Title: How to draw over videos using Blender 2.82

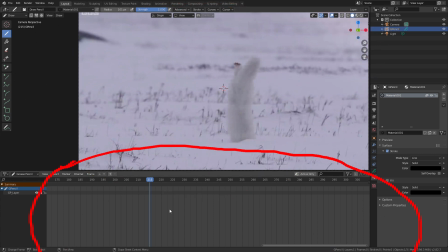You can use the same middle click or scroll controls for the view in the dope sheet as well.
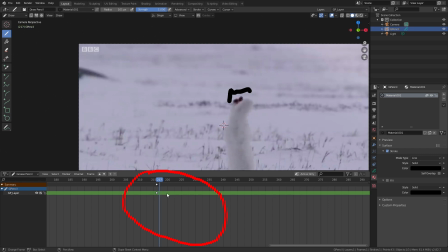And now we can actually start drawing. Then to draw the next frame, we can move the playhead with the mouse or press left and right cursor keys, then draw. And again, I'll press the right key to go to the next frame. So the first bit is done, and we can scrub the playhead to check our animation, or you can press the spacebar to play the animation.
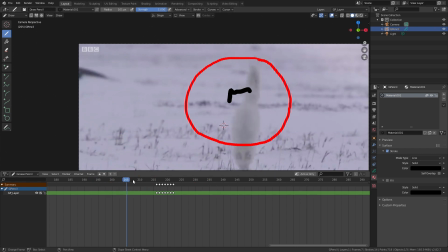You'll notice that the first keyframe is held or frozen for the entire start. So to get rid of that, we add an empty keyframe before our first keyframe. First, make sure that your layer is highlighted green, which means it's selected. Then move the playhead to the location where you want the keyframe and right click and choose insert keyframes.
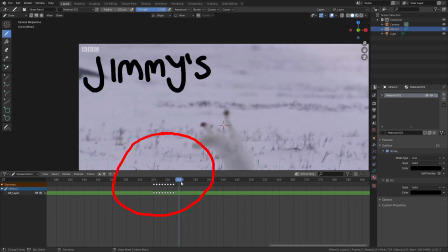Now that we've completed the first line, I'll create a new layer to help organize things. So I'll click the plus icon above the dope sheet and a new layer is created. Then I'll lock the previous layer from edits. This just prevents me from accidentally editing something I want to.
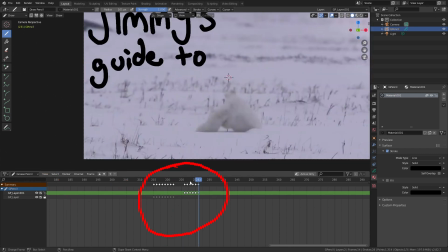Now I can draw the next bit. And again, I'll add a blank keyframe at the beginning, then create a new layer, and then lock the old one. And now I'll just repeat the previous steps for the rest of the animation.
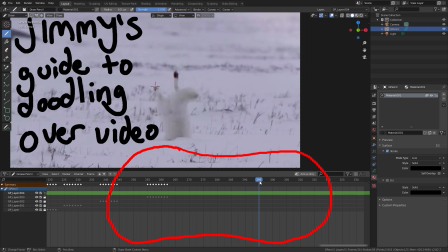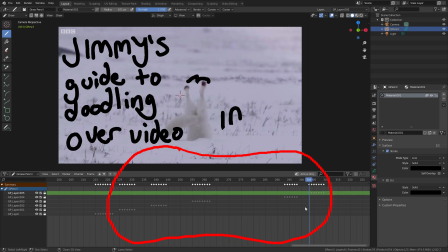So now we've got our mostly completed masterpiece, I'll go through some other tools and techniques that might help you out.
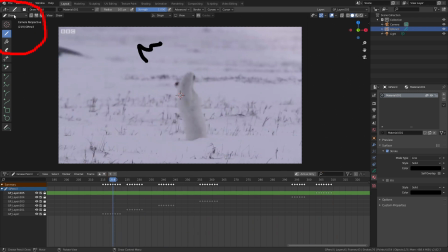First are the Sculpt Tools, which you can access by changing from Draw Mode to Sculpt Mode at the top left of the viewport.
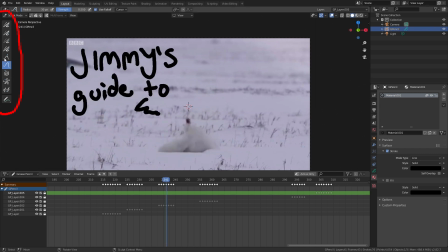You can play with the other Sculpt Tools yourself, but I'll show you how we can use a Grab Tool to make the in-between frames.
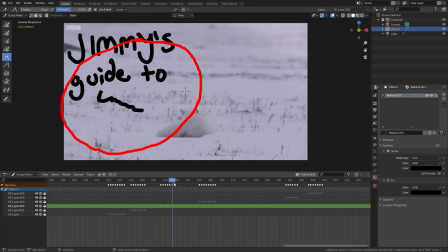So if we go to this part of the animation, you'll see it's a pretty big step from this frame to the next. So I'll add a keyframe in between so it looks a bit smoother. To do this with the Grab Tool, first we need to make sure the layer is unlocked.
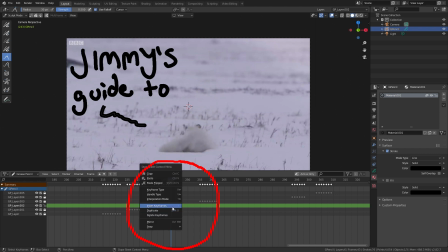Then we need to duplicate the final keyframe and place it at the end. Now we've got two keyframes where it says doodling. Now move the playhead to the second last keyframe and we can edit it so the text is smaller.
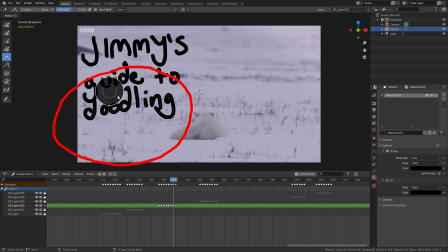First I'll increase the radius of the tool by pressing F, and then start to squish it in. So now it looks a little smoother, instead of jumping from the small line to the big text. And if you want to be extra fancy, we can duplicate the end keyframe again, and then we can start smearing this one out, which gives it a little bounce back effect.
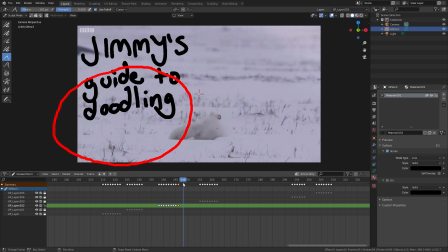And lastly, I'll go through the edit mode. In Blender, each stroke is made up of points, so in the edit mode, it allows you to have accurate control over those points.
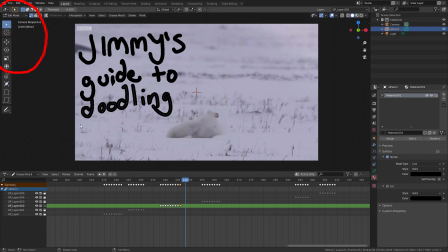To get to the edit mode, we'll change from Sculpt Mode to Edit Mode, then I'll use it to shift the hole in text so it's a little higher. First I'll enable the layer and lock the other one, and then I can click drag to create a box over the text.
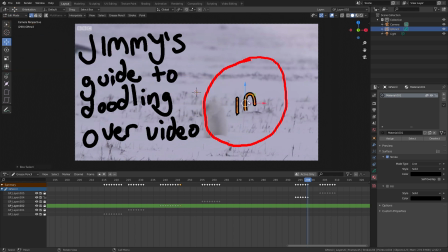Choose the Move tool in the left toolbar and drag the handles to move the text. In Edit Mode, you can also scale and rotate.
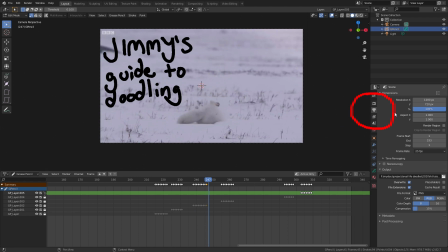Now that we're done, we can export our video. First, go to the Output Properties in the right panel. Since we set our video settings earlier inside the Video Editing tab to convert our video, we don't need to change the video settings. We will need to change the output though. So select a different location for your video and change the file format to FFmpeg.
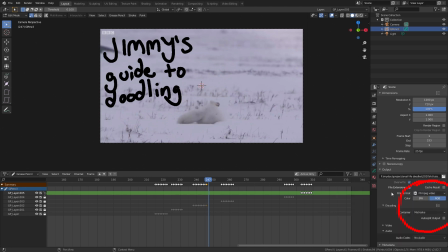Expand the encoding and change the container option to MPEG-4. Leave the video codec as H.264, and since it's a high quality animation, I'll set the quality to high. Before we render our final video, we'll render a single frame to make sure it looks alright.
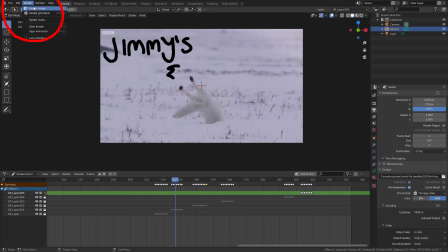So head up to the render menu and click render image. What you'll see is the text but no background. To fix this, first we need to switch off the gray background color by going into render properties in the right panel, go down to film and enable the transparent option.
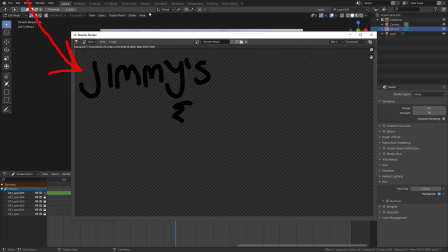And if we render again, we'll see the background is gone but still no video. This is because we need to add the video in the final composite.
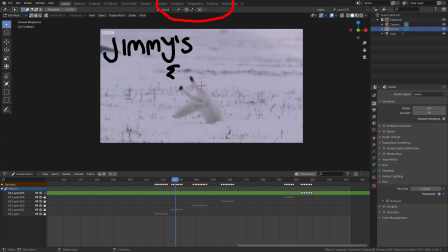So to do so, we go into the compositing tab up top, enable the use nodes option in the toolbar below,
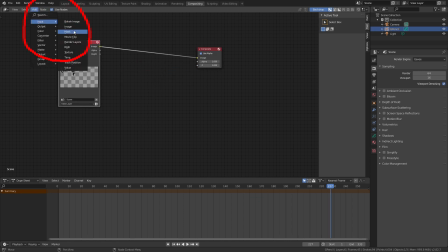then go to add input movie clip, and then add color alpha over. Go to the movie clip node and click the bottom left icon to show the previous videos you've loaded, then select the video.